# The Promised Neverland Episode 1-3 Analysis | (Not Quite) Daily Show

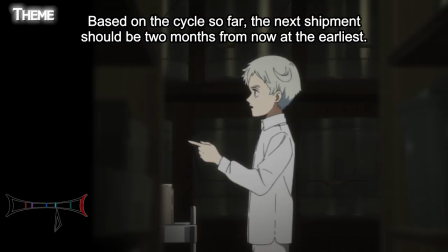[40:51]
Our show established such a deadline when Norman figures out that the past patterns
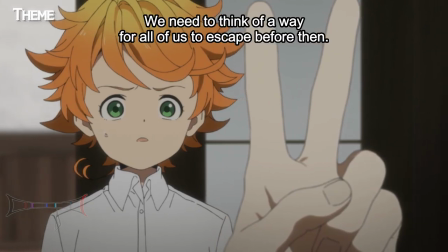[40:56]
of kids leaving should give them two months before it will be their time to be shipped out. They do not have as much time as they want to find a solution, which puts a sense of urgency and even desperation on every day and every move. The show has been relentless in keeping this clock in our minds.
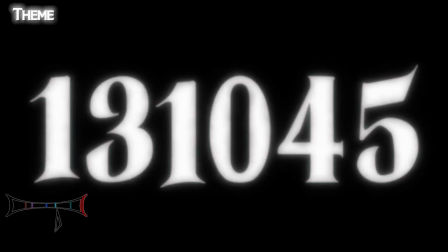[41:15]
The episode titles are the dates, written day, month, year, October 12th, 13th, and 18th of 2045.
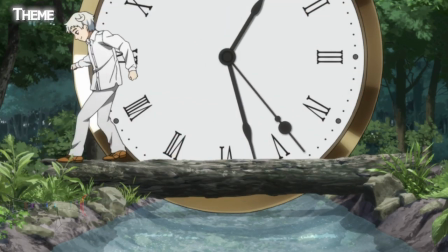[41:23]
The stopwatch is superimposed over the games of tag, and we frequently have shots of the clock or the calendar.
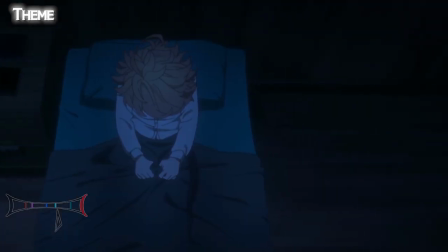[41:31]
The camera mimics the sway of the pendulum at one point.
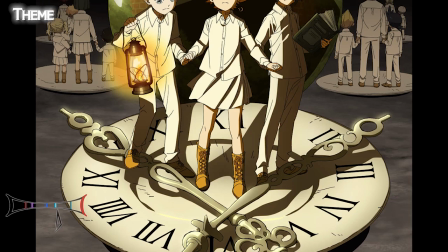[41:34]
Even the promotional art poster gets in on the game, mixing a clock on its hands with a dinner plate and utensils,
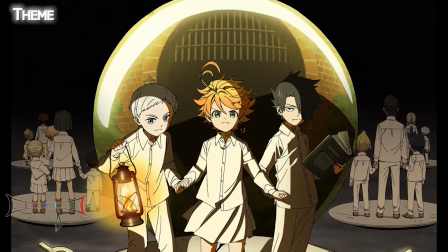[41:42]
as well as placing the back of a stopwatch in such a way that it looks like a serving cover. All of these techniques together communicate that idea that the day you are going to be food draws closer with relentless regularity. Next, we have a grand metaphor of playing tag, or perhaps playing chess.
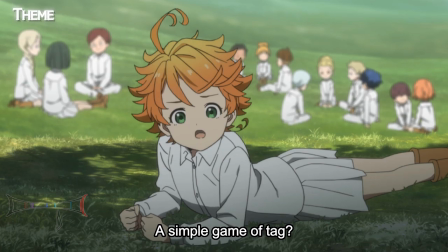[42:01]
There is some crossover here, as Ray outright states that Tag is like chess, but using your entire body. Then we have a reference to them playing chess against Isabella, and never winning,
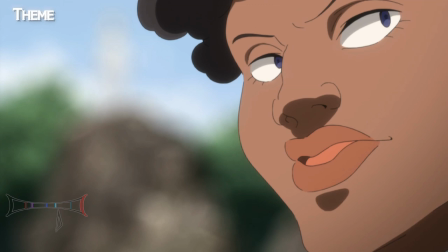[42:13]
and then the later example of them playing Tag against Crone, which two of them do win. I feel like both of these instances of playing games against the caretakers are probably symbolically the same thing, but it may be that there is enough nuance down the stretch to separate them. For now, I'll put them together. A tag ends up doing more than one thing in the story. It's something the kids do a lot and thus is emblematic of their innocence, a game with no stakes which reflects their carefree lives.
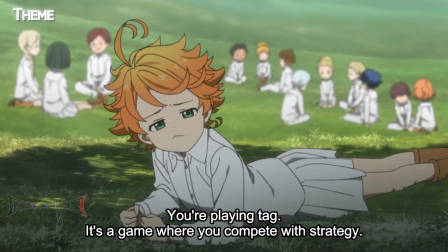[42:44]
But Ray's explanation to Emma about why Norman is able to beat her
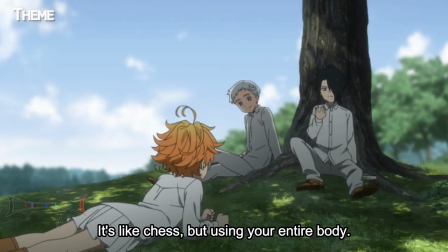[42:49]
basically tells her that she can't treat it like a simple game of tag if she wants to win. This foreshadows that their simple carefree lives will soon change into something they must take seriously if they want to win. Tag then becomes a cover for their training.
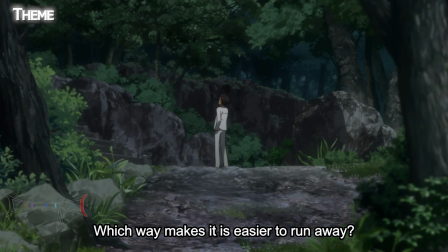[43:06]
Teaching the kids how to avoid the person who is it is training them to avoid anyone who might hunt them. It too is a simple game now that will have more serious implications later. And then of course, Tag is a mirror to their overall conflict, and it comes complete with the time limit that we've said is reinforced repeatedly in the work. It actually works on two levels here. One is that they are trying to escape being discovered by Crone before they can execute their escape.
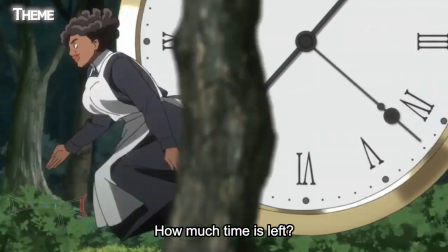[43:37]
That is the stopwatch that she is working against.
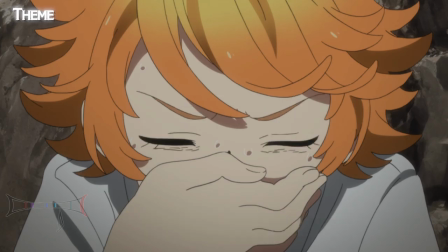[43:41]
The fact that a couple of them got away, but not all of them, especially that Emma got caught because of trying to carry others with her, may be quite the bit of foreshadowing. The other way the game of tag works is that the kids themselves are on a time limit, needing to get away from their pursuers before the day comes to ship them out. Once outside the walls, the game continues in a different way, but they must get to that stage before time runs out. That said, chess can also stand in for some of the actions thus far. The game they are playing against Isabella is definitely a series of moves and countermoves. After discovering the secret, Emma and Norman start planning their escape, even investigating the wall beyond the forest. Isabella responds by revealing the compass and tracking devices.
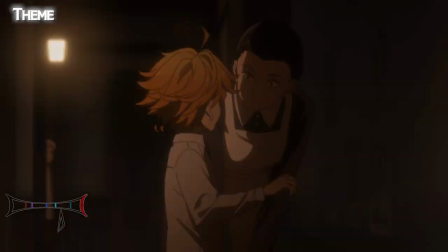[44:31]
She then corners Emma to see if she can surprise a guilty reaction out of her.
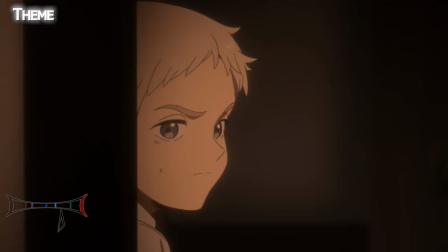[44:36]
Emma moves back, laying it on thick about what Connie might be doing and what she wished for, seeing if she can get her own reaction out of Isabella.
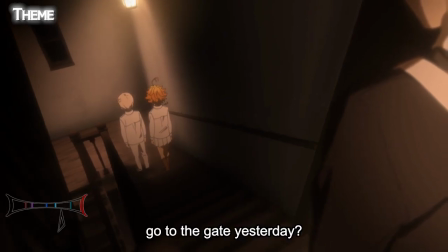[44:46]
Then Isabella asks the two of them directly if they went to the gate, again wanting them to know she is watching them and suspecting them. They then steal the linens to use as rope and decide to bring Ray into the plan, though he invites himself anyway.